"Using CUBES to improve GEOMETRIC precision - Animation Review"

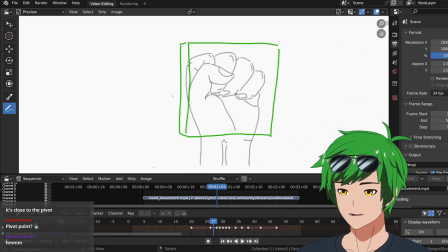So the illusion here, which is not intentional, I don't think, but the illusion here is that the thumb is like not touching the fingers. It looks like the thumb is floating off the fingers. It looks like the thumb is closer to the camera than the fingers are, and the fingers are much further away, which is not possible.
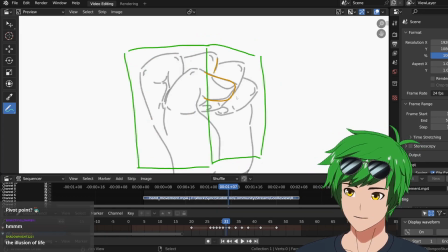It doesn't make any sense, but it does feel a little bit like that. So they don't feel connected, right?
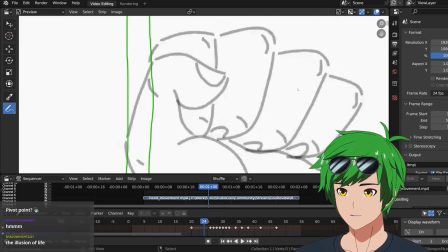We know that the thumb is touching the index finger here for sure, and then suddenly over here, it's touching the ring finger, right?
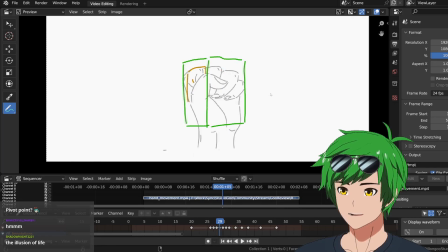So that's a little strange. Now, how do we fix this? Well, it's a pretty simple fix. It's basically just trying to get the fingers in the back to move with the thumb.
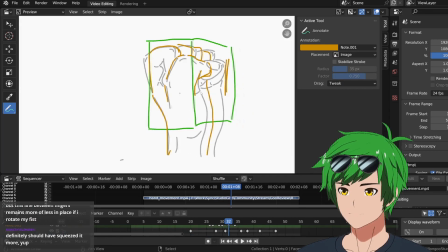So you see, I believe, that this shape looks a little bit more natural.
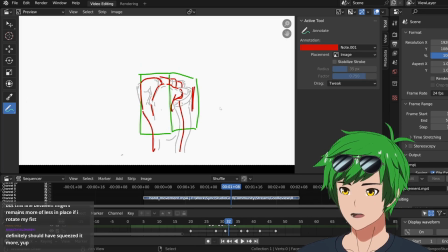And I'll make this a little easier to see. There we go. Red. So now it feels a little bit more like it's rotating, right? These fingers are actually sticking to where the thumb is relatively. you know, it's rotating just as much as the thumb, that'll feel a lot better.
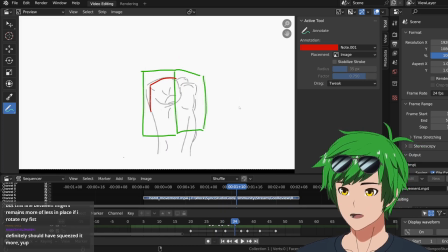It'll feel a lot more geometrically accurate, right? And I would say the same thing for this pose here.
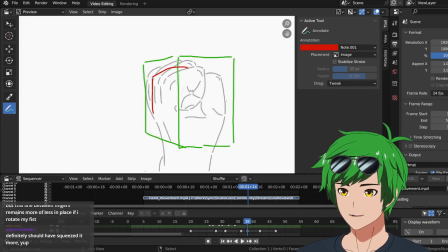As we go past this rotational axis, you'll notice that originally, you know, this knuckle actually lines up sort of like with this corner here, more or less. And so it should probably line up ideally with this. Yeah. So this actually should probably look closer to this, right?
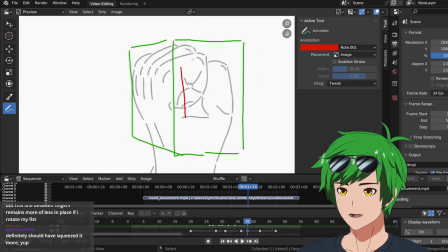Like if that was the skeleton of the finger, right? It'd be over there instead. So this knuckle is actually a bit too far to the left. So we actually want to draw that line here, right? Where it's more like that, you can see. So this is going to help a lot.
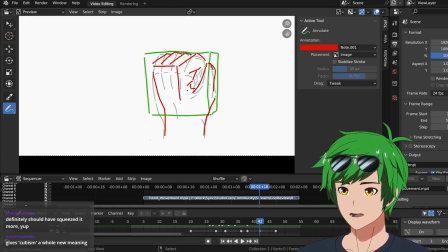Once you get a cube, an understanding of how cubes rotate, you'll have a much better understanding of how geometry rotates in general.
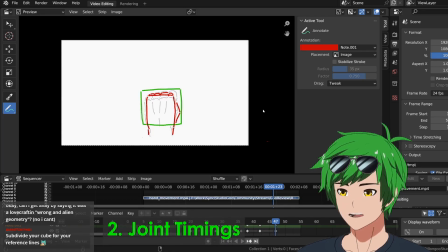And then we go into the finger unfurling. So this is actually an interesting topic because it's sort of more of like a finessing thing, more of a polished thing.
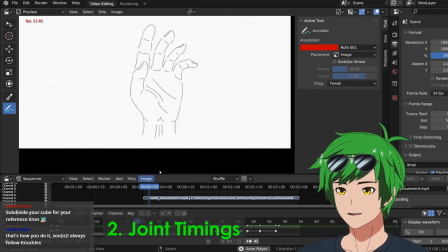I think your finger curling animation is great.
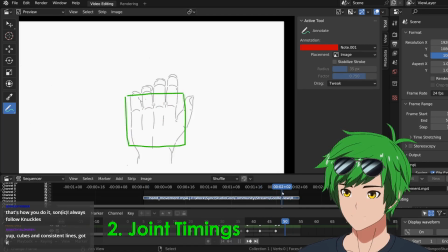When you unfurl, I think you have that a little bit here, which is good, but everything unfurls at the same time.
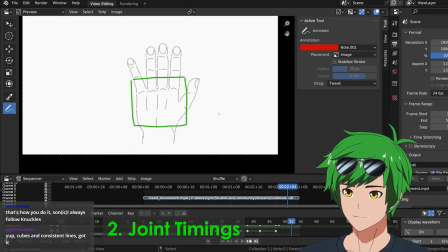And I'm actually wondering if we can add some in-betweens there and also figure out how to apply that exact same unfurling thing here that you've done a good job here with that, noticing how like the base joints are unfurling first, right?
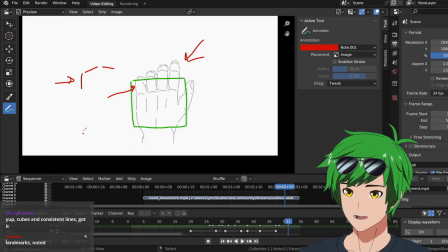The three joints, out of the three joints, like the base unfurls first, and then you know, something like that, and then something like that, or something like that, right? I think the timing there is good. The problem, of course, is that it's not applying to the thumb right now. So we want to apply it to that as well.
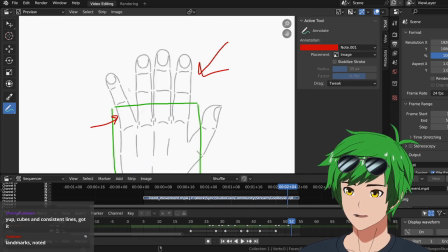First things first, I think we should probably have just an in-between here where these are unfurled and they're good. These are totally straight. That'll look great. And then just a slight curl on these two fingers here.
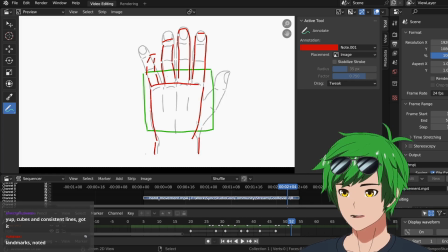And you'll have a really, really nice hand pose. Now the thumb, let me see if I can draw at the same time. And that'll just give us a little bit
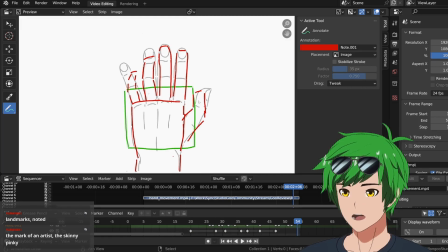of variety here as we get to the last pose, which will basically just be this,
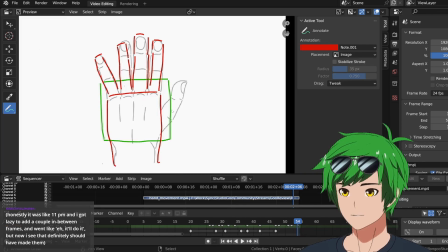right? So this last pose that you've done is pretty good. I want to see if we can get the fully unfurled thumb.
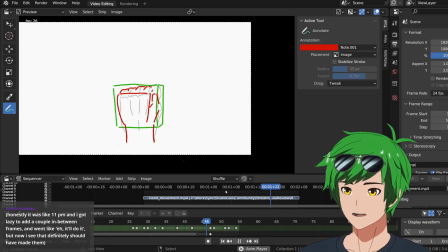But yeah, there you go. So I think with those small changes, you can get something feeling really natural.
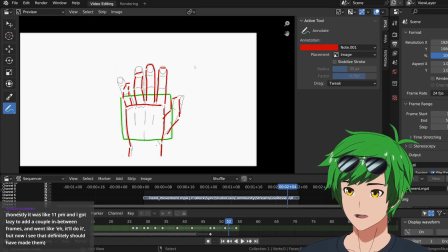You can kind of see this, how this pose right here feels really, really relaxed.
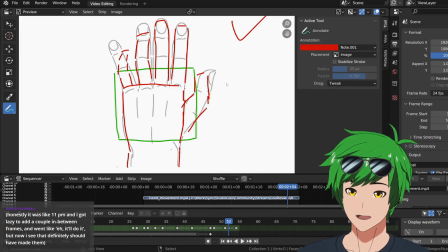It feels nice. It feels like a good intermediary transitionary pose, which feels really good.
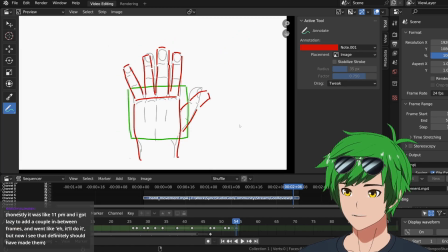And that would just add that much polish to it. And when we have the rest of that unfurlment here, that'll just give sort of a payoff almost to the animation.
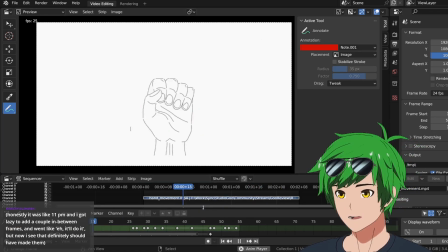Yeah, this is a difficult task, but you've done a great job with it. I really enjoy this first half, especially because that looks great. And so when you get to these rotations down, you want to practice rotating a cube,
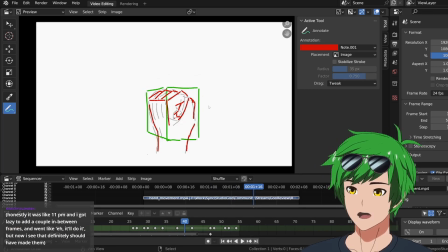practice rotating the fist based on the knuckle lines and other types of geometry lines you can follow, get that shape preservation down, and then practice just like a couple of these like transitory poses where you can kind of get the interpolation down a bit better, and you're like, oh, it'll be more satisfying if we, you know,